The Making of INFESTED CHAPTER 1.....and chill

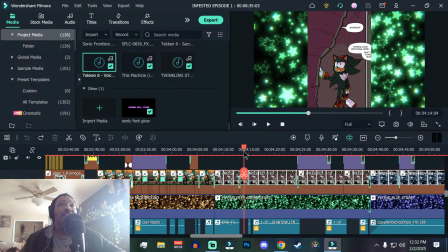When they're here, they're talking about they arrive in foliage.
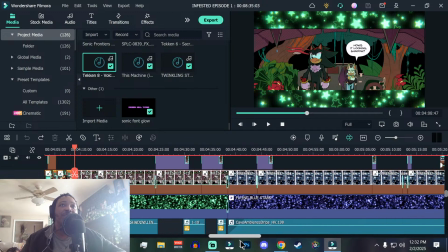So I was just like, yeah, that's got to be, you know, kind of a darker green than the original one was. And then when in the cave, like a lot of the hues are blue or like darker gray.
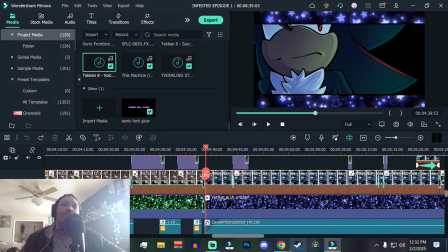So like the dark blue matches those as well. That was an aesthetic choice.
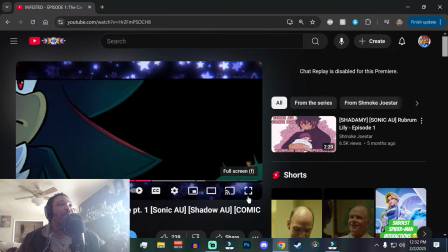Like the stars is kind of a brand thing. That's just what I do. But this was an aesthetic choice, and it was very intentional.
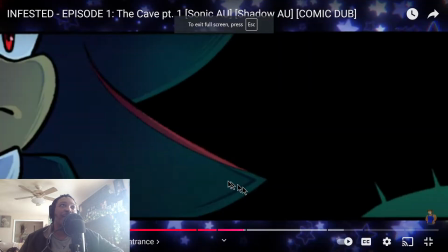And it shows up again in part 2. And I'll explain why it shows up less in part 2 when we get to part 2. But this is a very intentional thing. Like I think I had that conversation with one person.
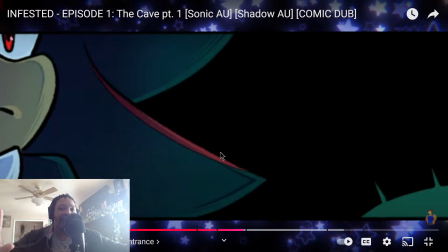Like everybody else, just like the editing and the voice acting and the story itself was where they were focused. But like the little shit like this, I've had maybe like 2 or 3 of these conversations. Maybe.
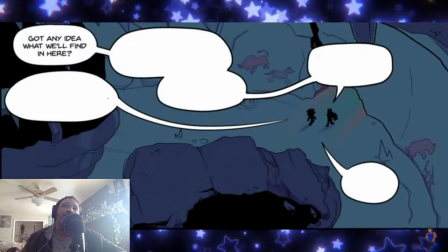Got any idea what we'll find in here? Perhaps the doctor's involved.
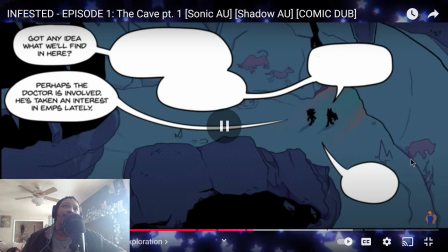He's taken an interest in EMPs lately.
Yeah, and now we're in the cave, so there's hella echo.
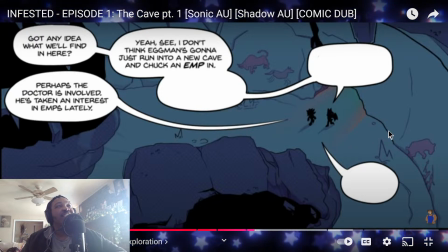Little water drips, little ambient cave noises.
Yeah, see, I don't think Eggman's gonna just run into a new cave and chuck an EMP in.
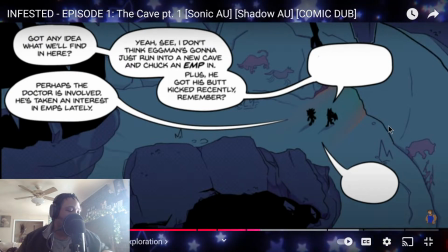Plus, he got his butt kicked recently, remember? He's not gonna be active.
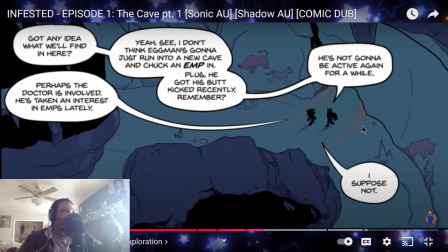That's a lot of what up, Billy? It's a lot of walking. It is.
Not everything involves It's a big cave.
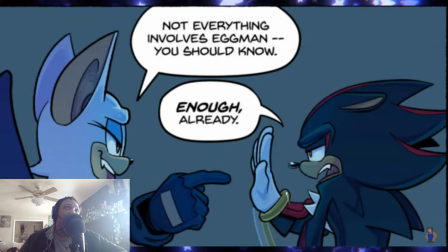Eggman. You should know. Enough already. Why didn't you grab any flash?
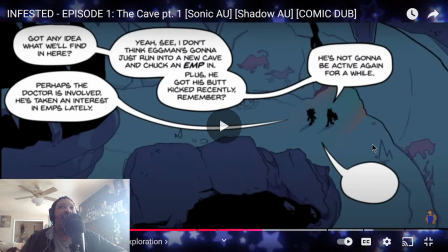Oh, that part. Like The Ken for a while.
Suppose not.
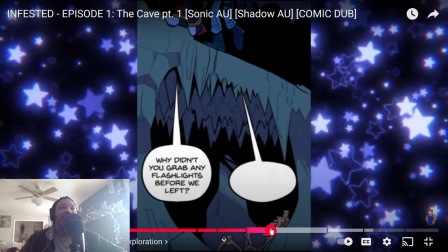Why didn't you grab any flash? Already.
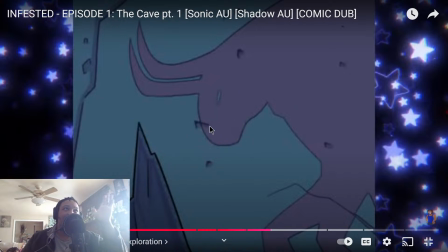that what this panel was just, it was drawn next to the panel that you just saw last, and I was like, you know, it doesn't serve a purpose other than like scene dressing. But I was just like, you know, I could cut that out and nobody would miss it, but I want to use everything.
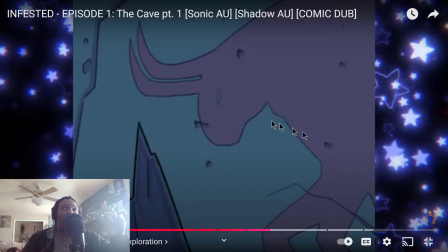So like I just threw it up there kind of like to add a little bit of ambience. It also masks well as a scene transition. So like shout out this painting of a bull.
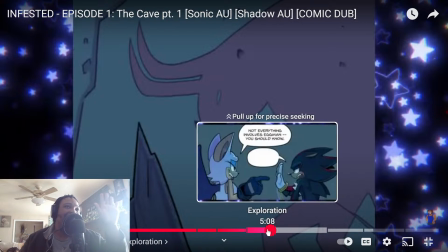Shout out the bull cave painting. Shout out Flighty. It's just a really good transition.
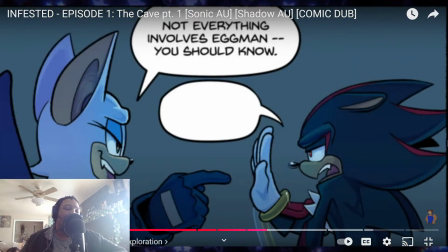Not everything involves Eggman. You should know. Enough already.
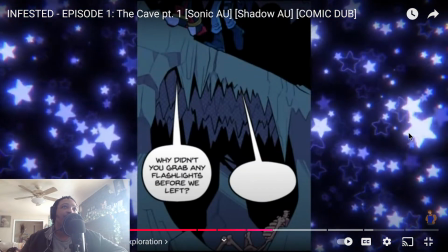Why didn't you grab any flashlights before we left? That.
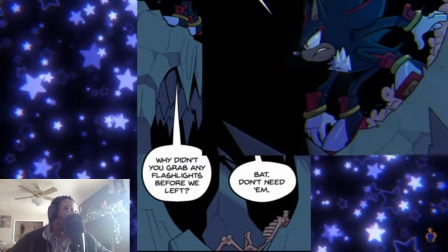Don't need it. Or any rope. Again. That.
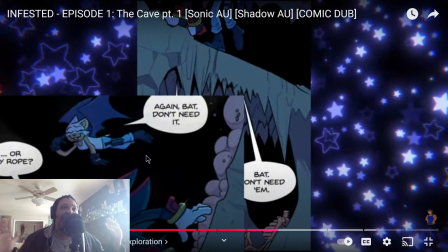Again, flexing the fact that I had learned how to fucking properly cut and keyframe. This pure swag. I'm not even gonna front. Pure fucking swag. Did not have to do this. Did it anyway.
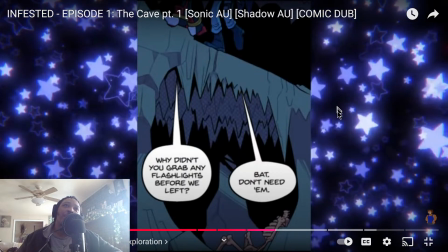Look at this shit, man.
That. Don't need him.
From Or any rope? so like the regular panel is just this.
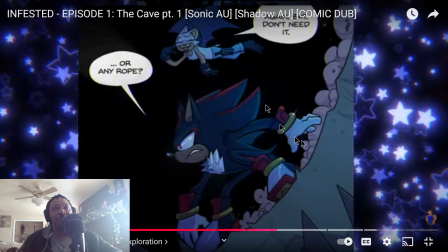It's just this. So like they're moving obviously. So I added some shake on it. I also added the it's a dirt pouring sound effect that I got from Splice. And it's, you know, it just sounds like he's grinding down rocks. So I threw it in there. I added Rouge's wings flapping again.
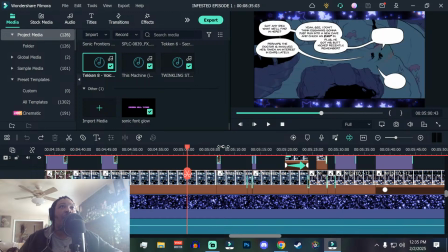It's just there's a lot of auditory editing that goes on.
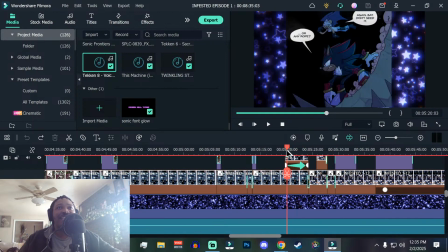And it's immersion, but I just try to make it how I see it.
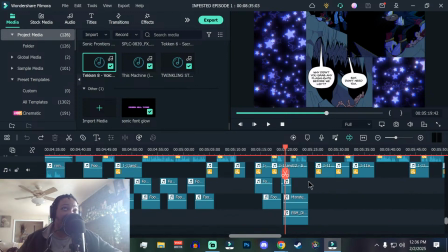That's always been the goal with every dub, but especially Infested. I want to give y'all what I see when I read this comic, and that's what these dubs are. But yeah, so we got wing flaps, the dirt pouring,
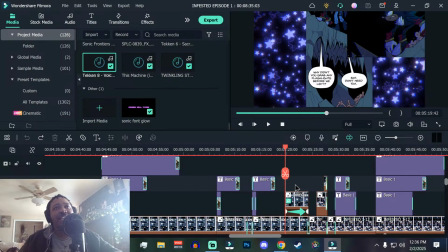and then if we go up to the top panel, keyframing right there.
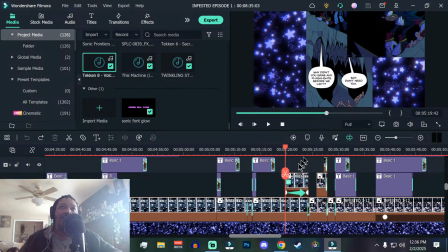I don't think I had to mask any dialogue because it was moving, and that shit would have been a bitch to edit. But I was editing these.
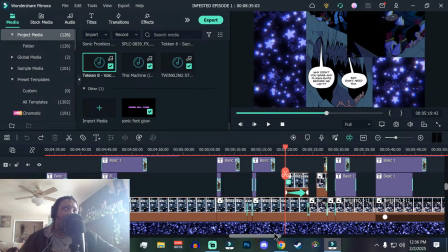I think the first part I was editing a page at a time, and it wasn't until episode 2 that I was like, yeah, I could do 2 of these at a time. So like I would do one, I would spend hours, like legit. Each page of this when I first started out took minimum an hour.
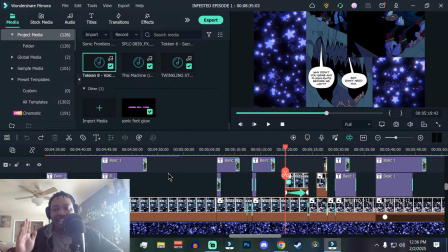Like I was not getting anything done in less than an hour with episode 1. So like every page that you see is at least 3 hours of work, at least. Cause I'm a guy, right? Like I don't do this full time, bro. I work a regular job.
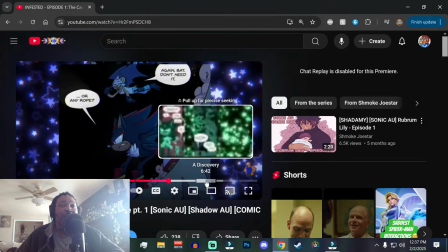I have a house. I have a family of dogs. Like it took a while, but like production definitely kicked up for season 2 because I had learned things. I'd learned how to do things faster. I had a more clear idea.
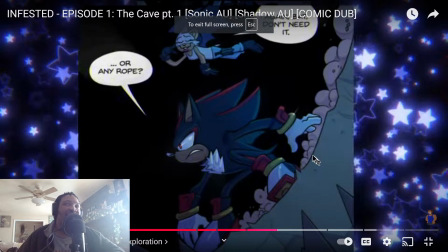I did some preparatory work, like cut panels ahead of time It was much improved on the editing side.
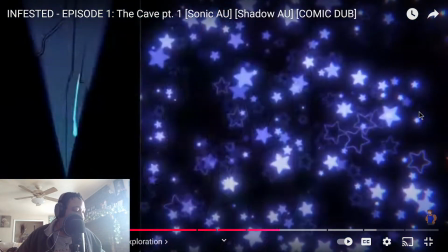And that. Don't need them.
Made you a Lunchables pizzas. You grinded for materials in FF15.
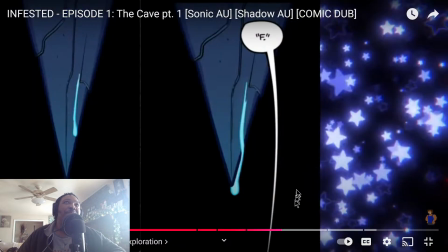Feels like I'm hanging with the homie. You are hanging with the homie, man. I just appreciate y'all coming to the streams. Yeah.
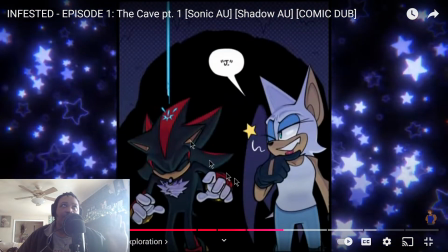J. That, I'm not gonna lie, that was pure luck.
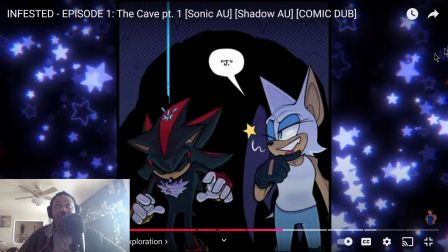Like, listen, that water drop and the panel popping up at the same time was pure coincidence. I did not plan that. I keep it honest with y'all on this channel. It worked out and I left it in.
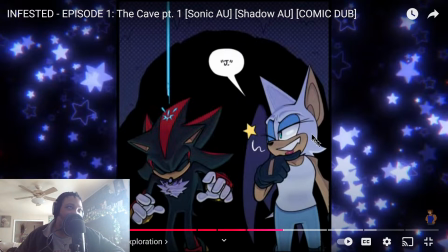That's what she said. But it worked out and I left it in because it was like, oh man, that syncs up perfectly.
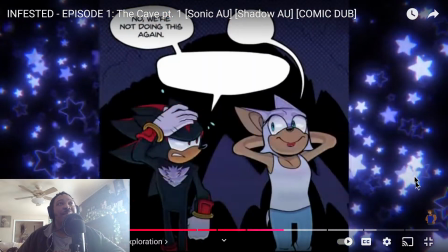I'm not gonna change shit.
J. No, we're not doing this again. Doing what?
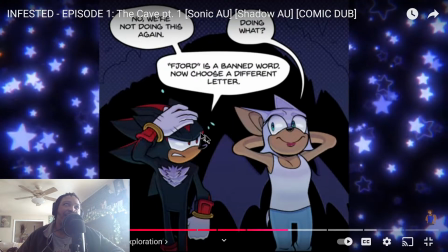Fjord is a banned word.
And now that I'm watching it again, I probably would have made like a ruffling sound for him getting the water off his head. But, you know, again, live and learn. I don't think no loss, no gain.
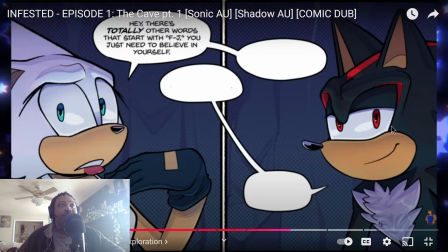Now choose a different letter. Hey, there's totally other words that start with FJ. You just need to believe.
I want to give a shout out to Flighty, man. I love how Flighty draws expressions. Like, she's really good at that shit.
Believe in yourself.
Even without the dialogue, you can completely understand what's going on.
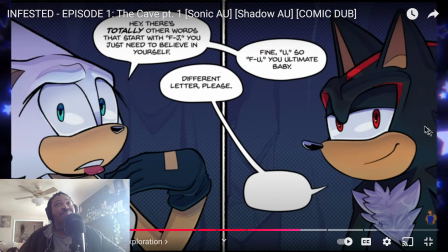That shit is phenomenal.
You ultimate baby.
Put a pin in this. Put a pin in the FU. That's going to come up later.
I'd prefer a fair game. That's all. Would you just hurry up and pick a...
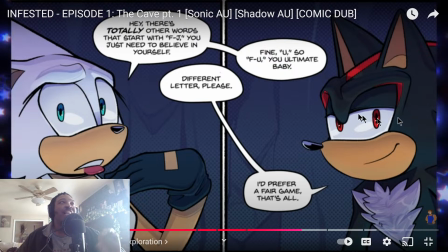And then like the subtle, bro, I'm so fucking good. Like, so you see the stars, right?
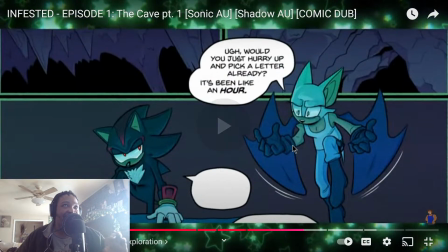As soon as the transition happened, during the transition, I also made the star color transition with the panel because now there's a green glow given off by what they're about to discover next.
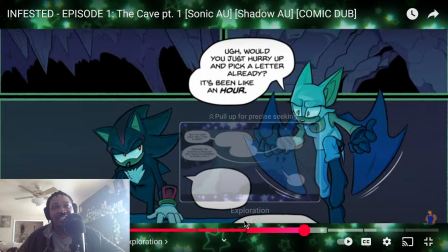So the panel has to match the stars. Brother, I told you niggas, I am dedicated to the craft of consistency.
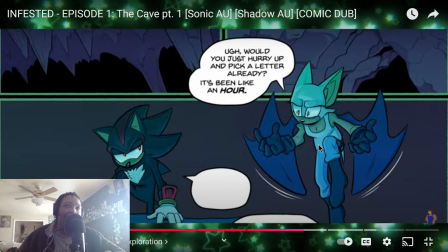I am dedicated to that shit. Lifelong subscriber, first time caller. Like it's fucking, man.
Would you just Man. hurry up and pick a letter already?
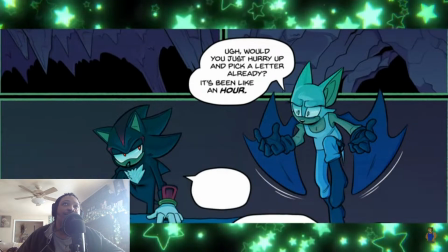It's been like an hour. It's been 5 minutes.
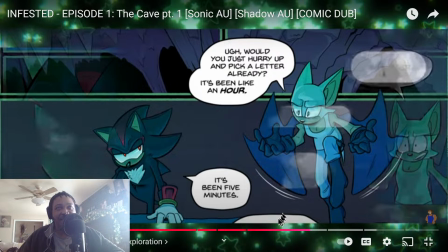Gonna immediately shoot myself in the foot by saying, what the fuck is this? Why did I leave a speech bubble in the bottom? No excuses. No excuses.
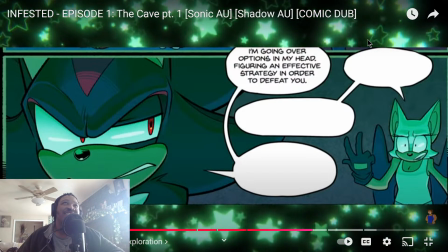I'm going over options in my head, figuring an effective strategy in order to defeat you.
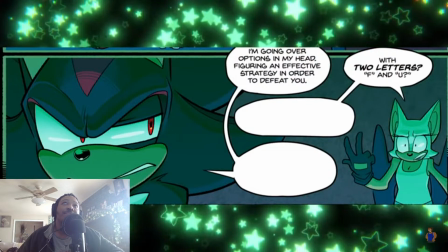With 2 letters, F and U? Come on, Shadow.
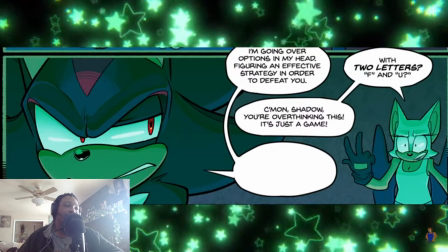You're overthinking this. It's just a game. A Game I intend to win.
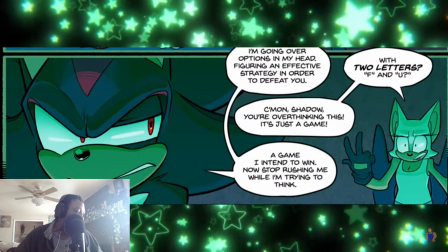Now stop rushing me while I'm trying to think.
Stop rushing.
You...
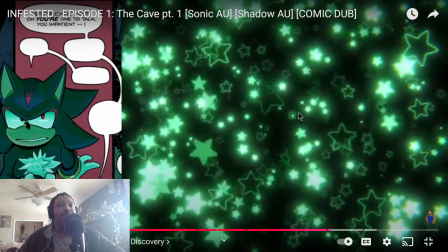Oh, you're one to talk.
Oh yeah, the fucking damn dude, I hadn't really talked about any of the song choices. This is Tricky Maze from Sonic Adventure 1.